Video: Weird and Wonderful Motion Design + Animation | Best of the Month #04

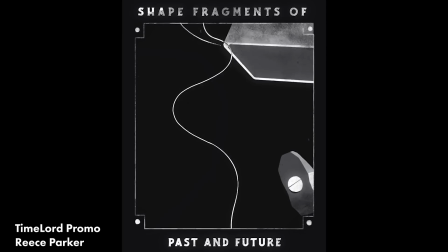[3:29]
delicious and next reese parker animated the promo for time lord a new plugin from battleaxe which helps you switch between a frame by frame workflow
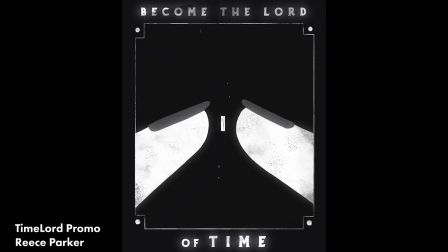[3:37]
in after effects in photoshop and animate and this plugin is definitely something that i plan on covering further in this channel as well so stay tuned for that
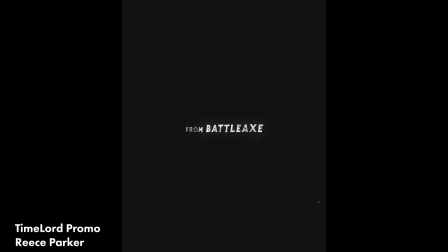[3:44]
reese parker has definitely of light just become an absolute weapon and he puts his unique flavor into frame by frame animation in every project he
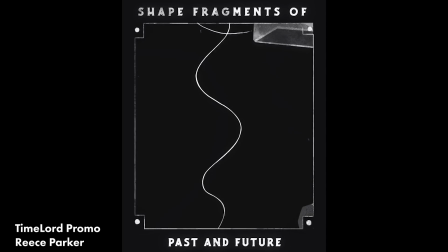[3:52]
does where it's got reduced palettes and harsh shadows and everything you want to amplify and show that this was handmade this wasn't done by a computer there's a
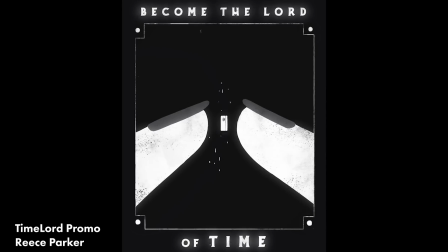[4:00]
human being sitting behind this with their ideas their design decisions and it's them that are the reason why this is so good not because
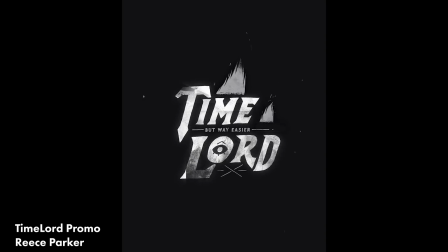[4:06]
of the software not because of the machine not even because of a plug-in so this was awesome well done Reese I'm sure he doesn't need to hear that
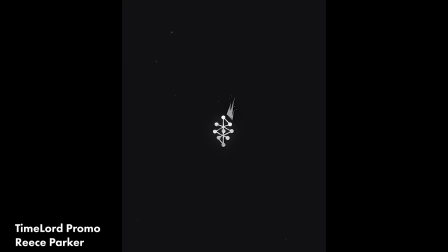[4:13]
from me though this was great.
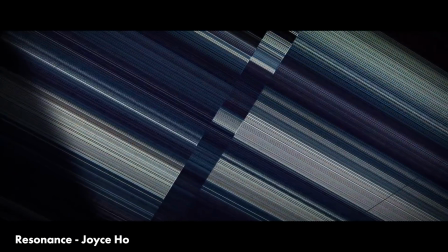[4:19]
Joyce Ho released this personal project called Resonance and I'm a huge fan of Joyce's work.
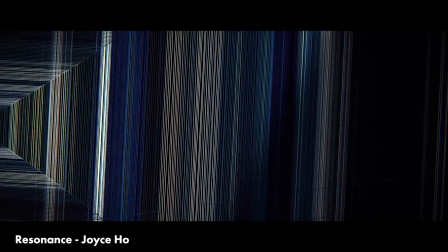[4:23]
She does these really abstract 3D sort of experimental designs and she's just done an amazing job with this.
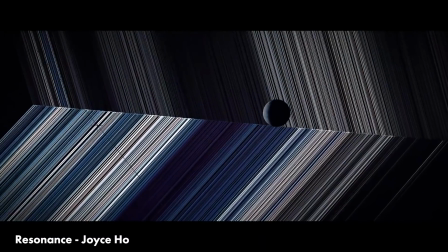[4:30]
This is so hypnotic and captivating and I would really love to show more abstract personal projects like this one where it's just an experiment about shape and
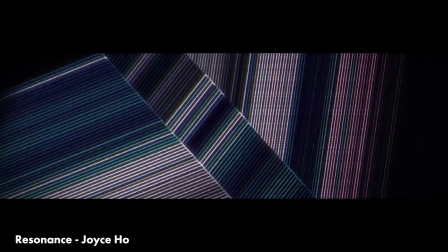[4:38]
form and this one in particular communicating sort of resonance with vibration and the different intensities it's just so confident in the way that it holds on
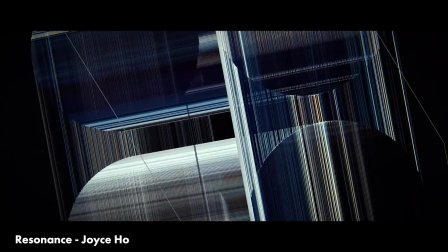[4:47]
these shots for a good amount of time and let you take in what's on screen and determine for yourself what it
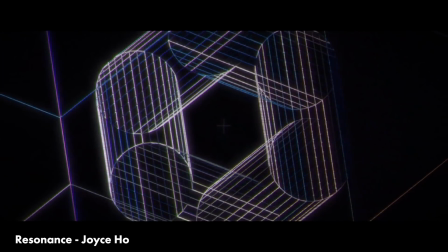[4:52]
means what's going on and let you feel the subtleties in the rendering in the design in the animation this is great
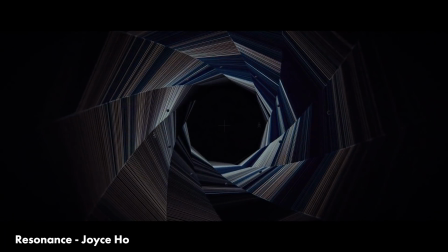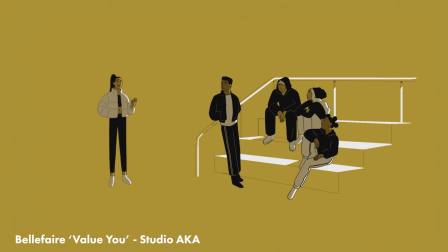[5:06]
studio aka released this one called value you for belfair now this is an animation for awareness
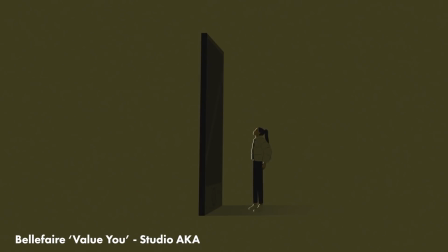[5:12]
about human trafficking now really heavy topic now this video doesn't linger too much in the darkness of the subject matter.
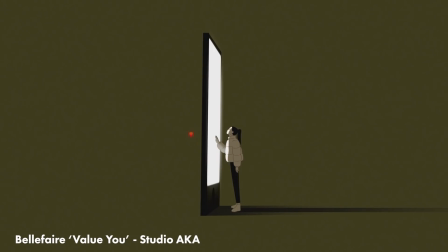[5:18]
What I think is exceptional about this one is its use of scale and composition to communicate its ideas.
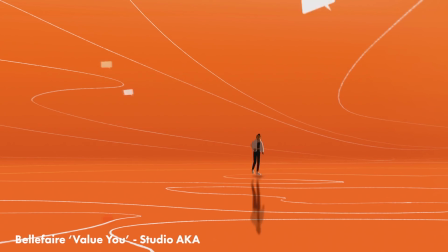[5:23]
Throughout many of the scenes in this animation the character is just tiny in her environment and that really helps the story and really guide your eye to be looking at what's important in the scenes.
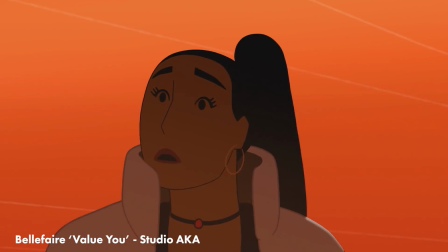[5:32]
This is really good visual storytelling. I would definitely recommend checking out the full animation.
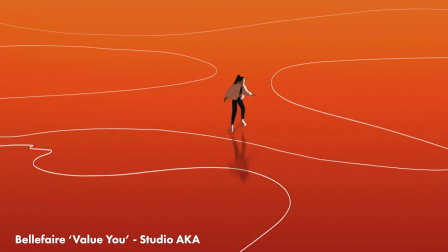[5:36] It's all too good to be true because their love is a lie and those gifts always come with strings attached.
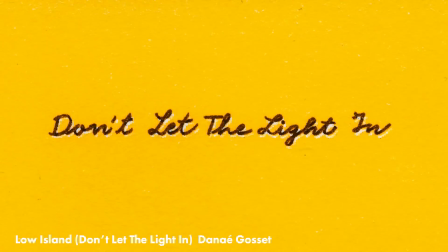[5:44]
Next Dana A. Gossett directed this amazing music video below islands with their track don't let the light in and what i love was that every frame of this
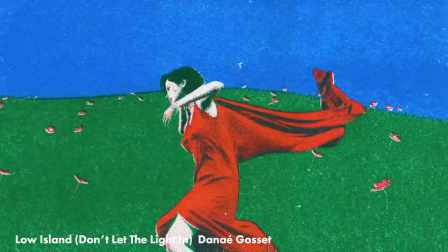[5:52]
animation it was originally animated in 3d and then all of those frames are printed out individually with a risograph printer which create this beautiful speckled
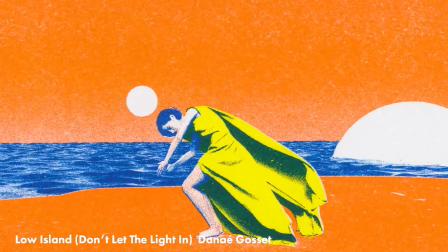[6:00]
distressed look that i absolutely love and for three minutes of animation that is hundreds and hundreds of frames they had to print out and scan back
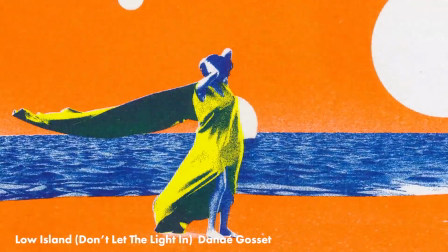[6:07]
in and the result is just gorgeous i love it when that extra effort is made to make sure that the texture or an organic sort of distressing
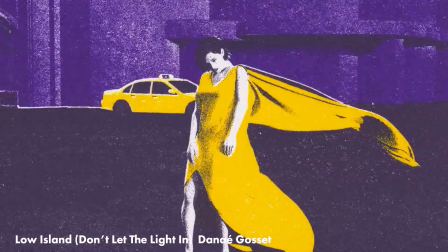[6:15]
or messing up of your image is made authentic.
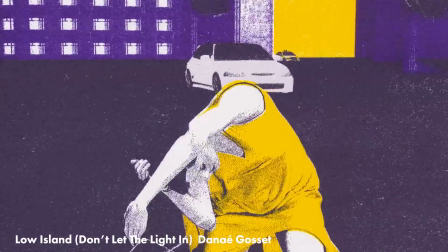[6:18]
We can do it reasonably well by faking it inside After Effects but really when it's done properly you can really tell and this is certainly one of those cases.
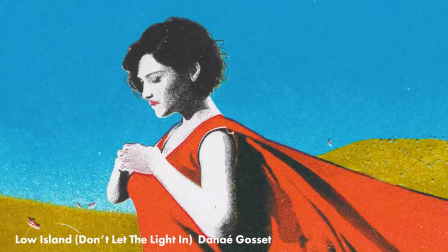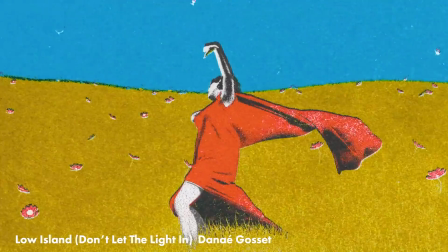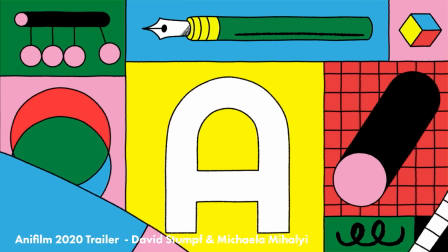[6:35]
The Annie Film 2020 trailer made by David Stumpf and Michaela Mihaly and this has to be one of my favorites.
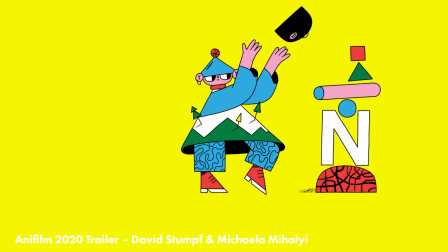[6:41]
I love the character design but really what I love most about it is that the design looks so 2D and flat and when you initially see you think
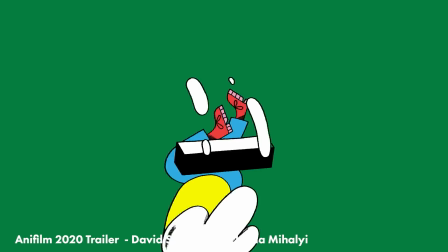[6:49]
that's such a simple reduction of these characters to these simple forms and colors and then one of the characters will do this insane 3D rotation
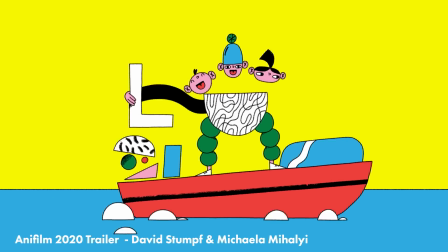[6:56]
and there's just so much good character animation in there and the characters stay on model and still look great in this flat 2D style but the
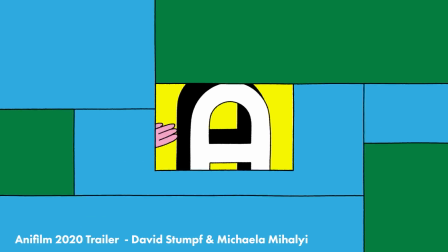[7:03]
animation gives it so much depth this is just superb I love everything about this Tris